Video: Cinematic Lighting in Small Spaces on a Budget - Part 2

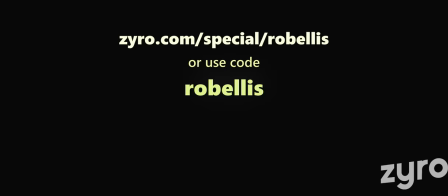[8:18]
Click on the link in the video description or use the code ROBELLIS and you can get up to 81% off on Zyro's one year,
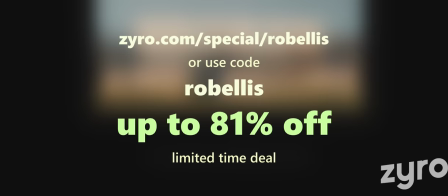[8:27]
two year and four year premium plans for a limited time, along with a free domain for a year.
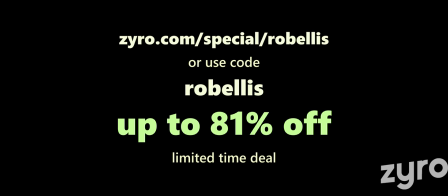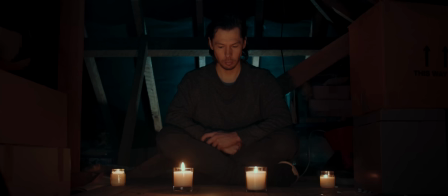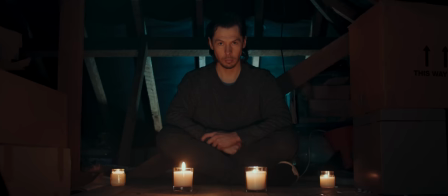[8:44]
So in our second setup, we're shooting in this small attic space.
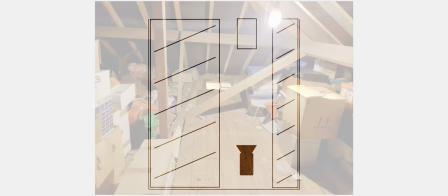[8:50]
We've got this small area to shoot in, with the door located on the floor to the back of the room. We've decided to have our subject sat on the floor, with some candles in front of him, providing our key source of light.
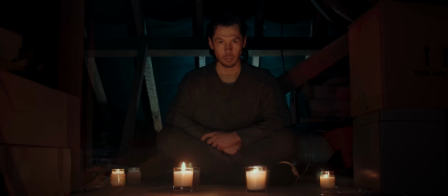[9:08]
So let's undo all of our lighting and see how this looks with just our candles.
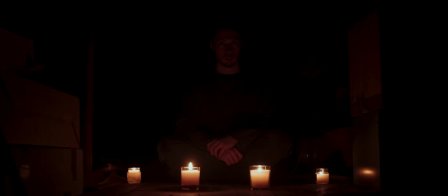[9:15]
Now that's pretty different, our candles alone aren't providing anywhere near enough light to have our subject exposed properly. We're going to have to back up the candle light with some of our own light but before we do that let's build out the lighting for the room first.
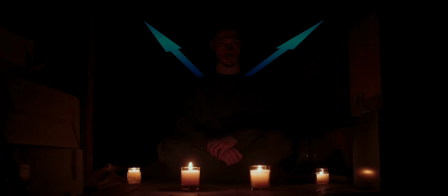[9:32]
We have our attic door in the back behind our subject so it might be nice to have some daylight spilling up from downstairs.
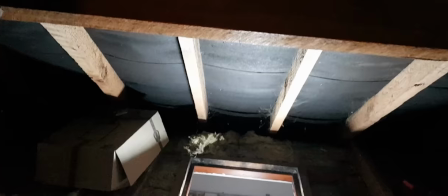[9:41]
So we placed one of our Godox M1 units pointing upwards through the door to make a splash of light on the roof.
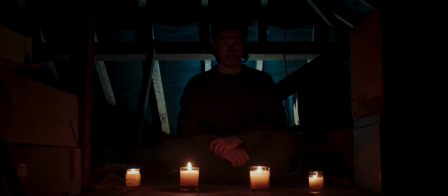To make for a more stylistic color contrast between the warm candles and cool daylight, we set our color temperature to 8500 Kelvin.
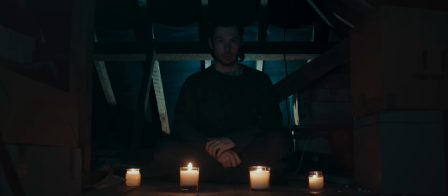[10:07]
Next we added in our fill light, motivated by our backlight like in our last setup and to provide that extra color contrast between shadows and highlights.
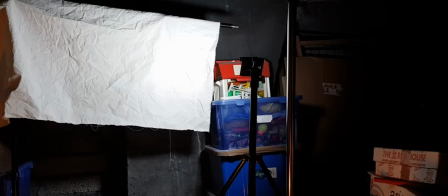[10:19]
We did this the same way as last time by bouncing a second M1 LED from some muslin material,
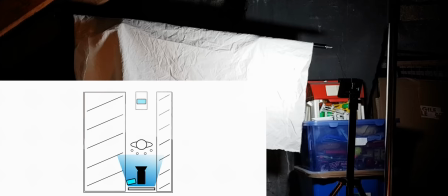[10:28]
this time above the camera where we could fit it.
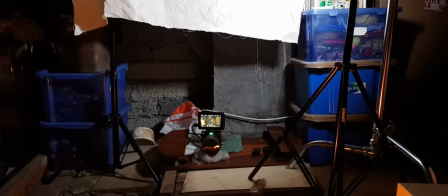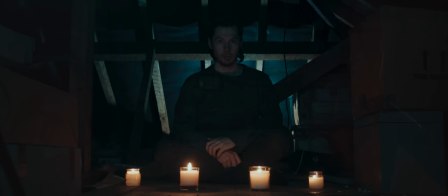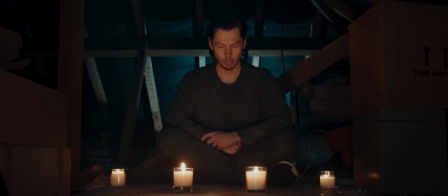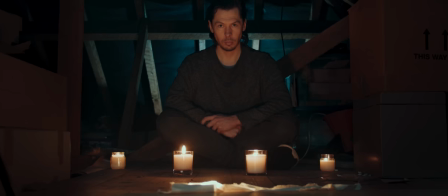[10:48]
For our key light we simply put our final M1 unit on the floor,
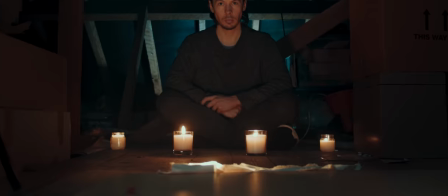[10:53]
just out of frame, with a layer of muslin material laid on top to slightly soften the output.
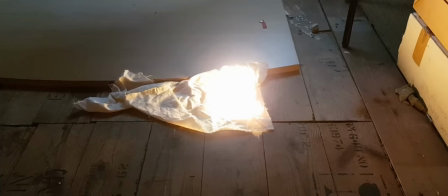[11:00]
We used the candle effect mode on the god to replicate the flicker of our candles.
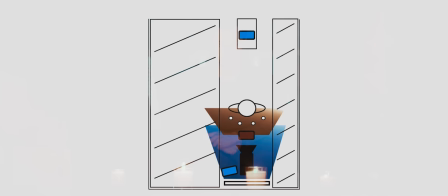[11:07]
So we actually had a lot of spill from both our fill and our key on the boxes either side of the frame. We could have controlled this with flags or other black material but as we had nothing
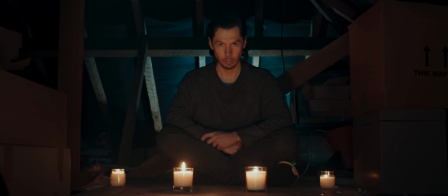[11:20]
appropriate to hand while shooting we masked this out in post using Resolve's power windows. Relying on post-processing to fix things like this should often be your last option, but these tools do exist for a reason and they can be extremely useful when you need them.
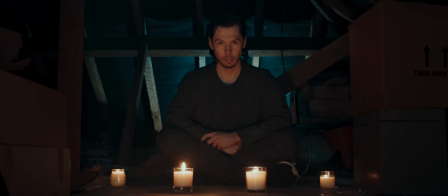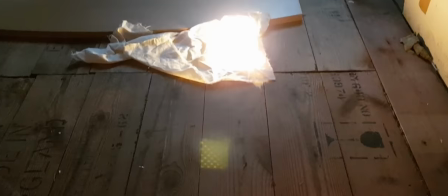[11:47]
Using smaller LED lighting units can be very useful when lighting small areas, allowing you the flexibility to place lights in tight spaces, without taking up too much room.
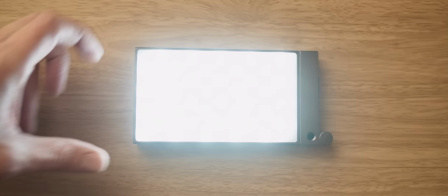[11:58]
And lights like the Godox M1 give you a variety of options in terms of colour temperature and effects,
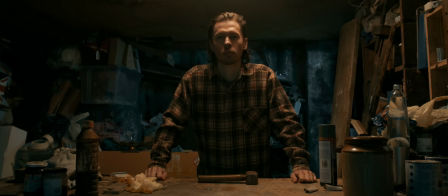[12:05]
making it much easier to implement the temperatures and effects intended for your scene.